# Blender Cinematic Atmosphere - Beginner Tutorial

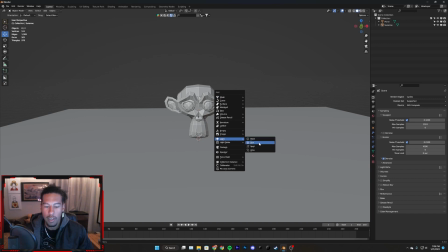So just to give you guys an example of kind of what the advantages of an HDRI are, let's first just grab a sun.
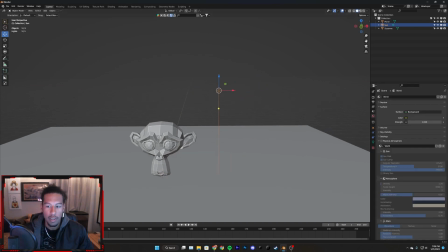Next, we're going to go into our world settings, and you're going to turn the strength down to 0. And what that does, if we turn our sun off, if you have the strength at 1 and we go into our rendered view,
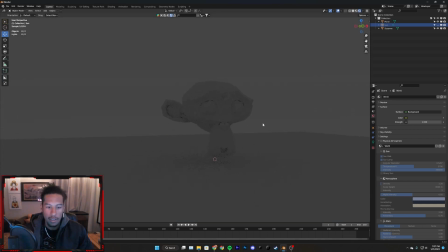as you can see, we're kind of getting this like gray color, or whatever color the world color is, constantly being emitted. And this is not necessarily super useful, as it's just
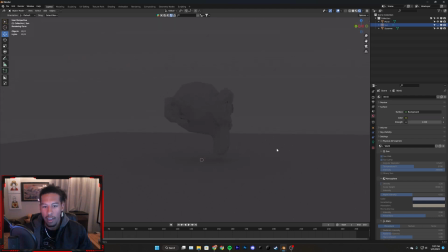really unrealistic to have everything around a model be completely light.
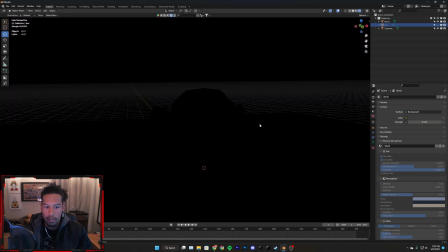So we're going to turn that down to 0, which gives us complete darkness.
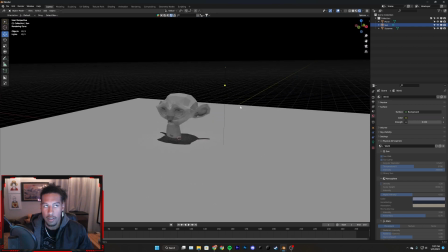Turning on the sun, this would be like the sun at, I guess, like noon on this summer solstice where it's like straight down.
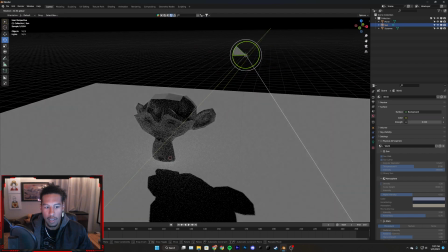So if we just give it something like, let's give it like a nice
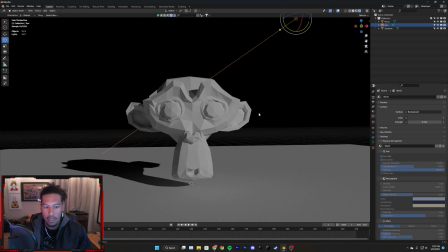light like that. As you guys can see, this isn't the most realistic lighting.
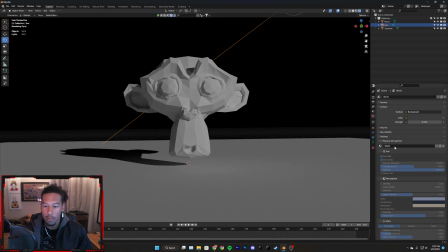Once again, the same problem we had with the world color.
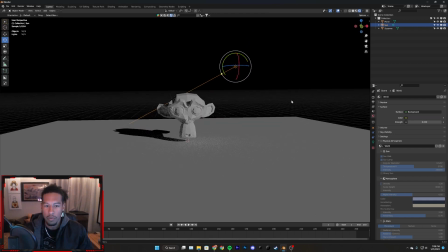This isn't something that you would see in nature a lot, where there's only one light source and everything else is completely pitch dark.
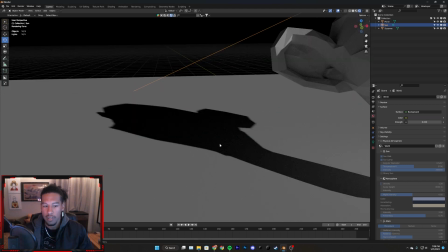And what that does is it creates very strange shadow regions where there's no light bleed or nothing's bouncing off of it.
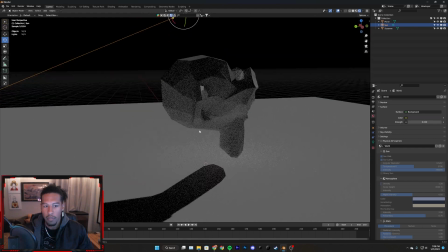And again, on your fill and key side, you're going to have a lot of light,
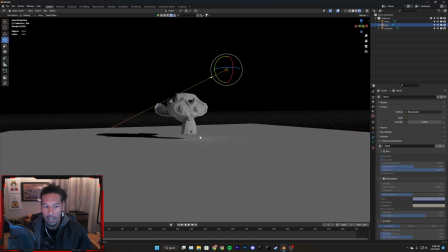but on the backlight area, it's going to be pretty dark. So I wouldn't suggest using just one light source.
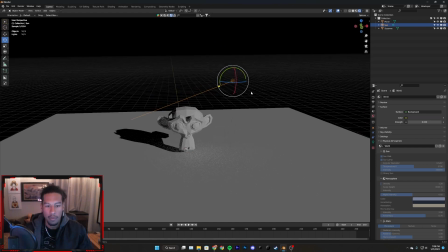And if you do, you definitely have to add atmosphere and other things in order to fill in the gaps.
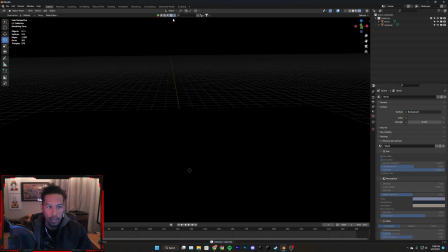So let's delete that sun, and let's go to the HDRI, and let's type in
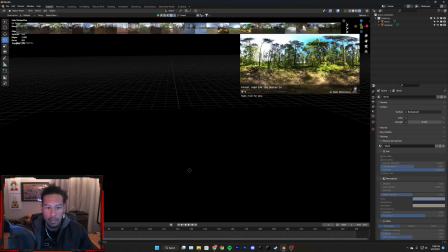forest. Let's see what options this gives us. So if we go through these, we get a couple forest shots.
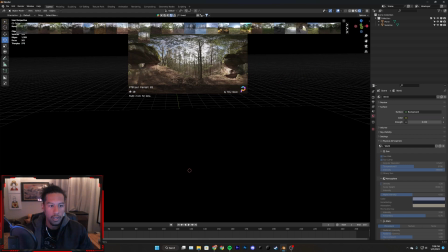Let's select one we like. I like this one, as you can see the name, and we're just going to drag that into our scene.
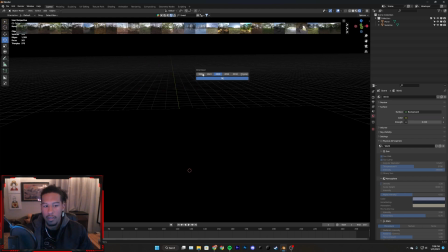You can select any of these. Basically, the higher the resolution, the more detail will be in the backgrounds.
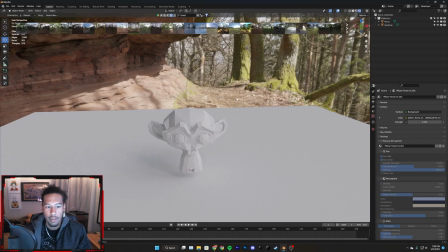For me, I'm just going to do something like the 4K texture. You'll see it downloading here. And now already major improvement.
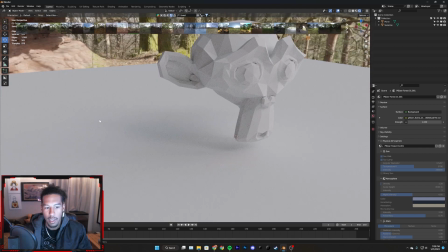If you can see right here, whereas last time we had a super hard shadow, this time we're already getting
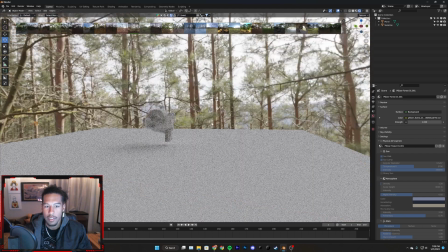a nice realistic shadow. Because once again, the sky on an overcast day is going to cast shadows from multiple directions.
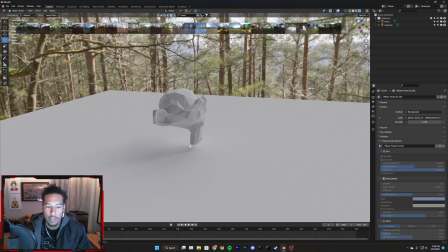So rather than getting like a hard outline of your character, you're going to get something softer, more like this.
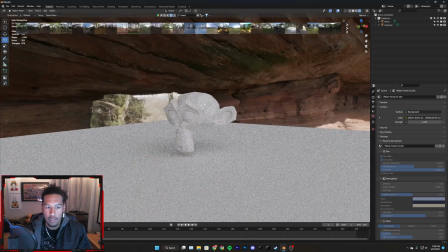So I'm really liking the way this is turning out. Already huge improvement.
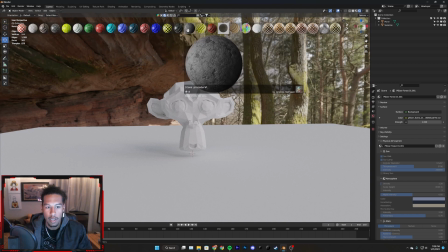So let's go and add some textures. We can just use this stone procedural texture.
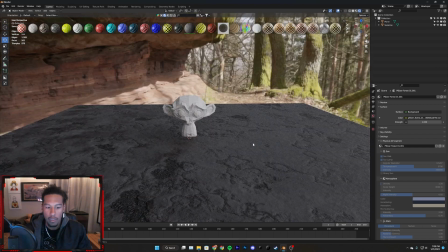We'll put that for the ground. And as you can see, we don't really have to do too much to this texture.
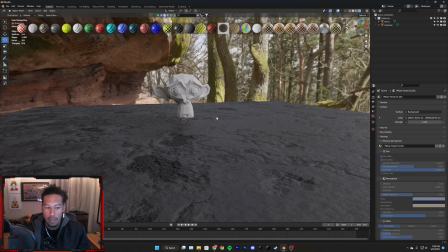It's not looking super realistic, but it's going to be good enough for what we're going to use it for right now.
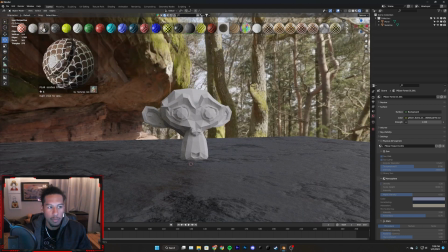And then for the next thing, let's pick something for Suzanne.
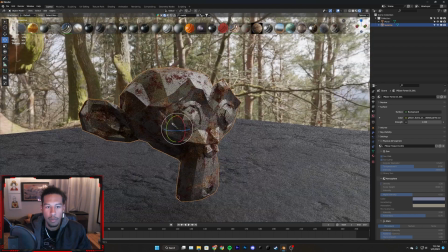Let's do a rusty one. I like that. Okay, perfect. So rusty procedural texture.
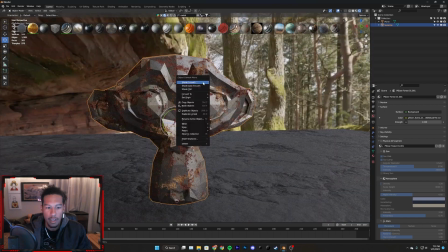As you can see, again, we're looking a lot more realistic. If we shade smooth on Suzanne, this is probably going to be even better.
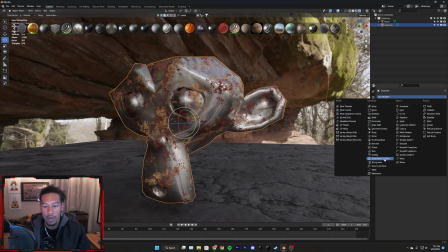We're just going to add a simple modifier here. So go to your modifiers, add a subdivision surface modifier.
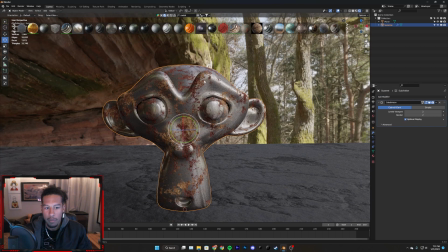Right now we're viewport of 1. If we bump this up to 2, it's going to be a little bit more realistic. So we'll leave it at 2 for the render, but only 1 for the viewport.
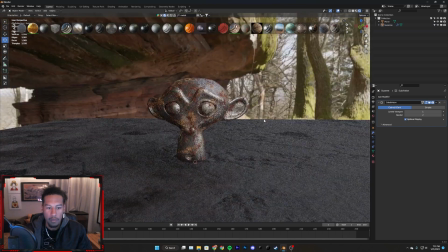That's going to be more than fine for now.
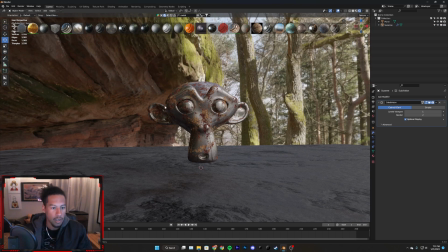So if I was to add a camera to this scene by going Shift A and then add a camera,
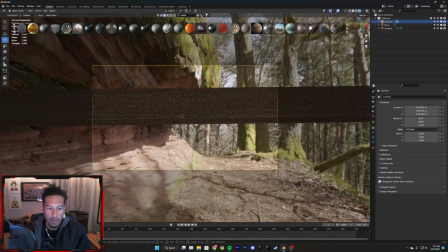if I go into this camera view, I'm just going to move it back.
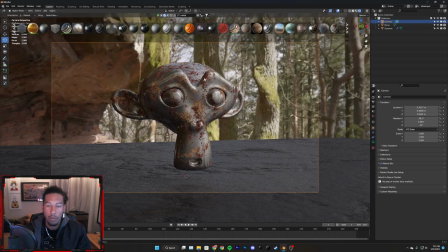You can do this by moving it, or you can click walk fly in order to move your camera around kind of like this, like a video game.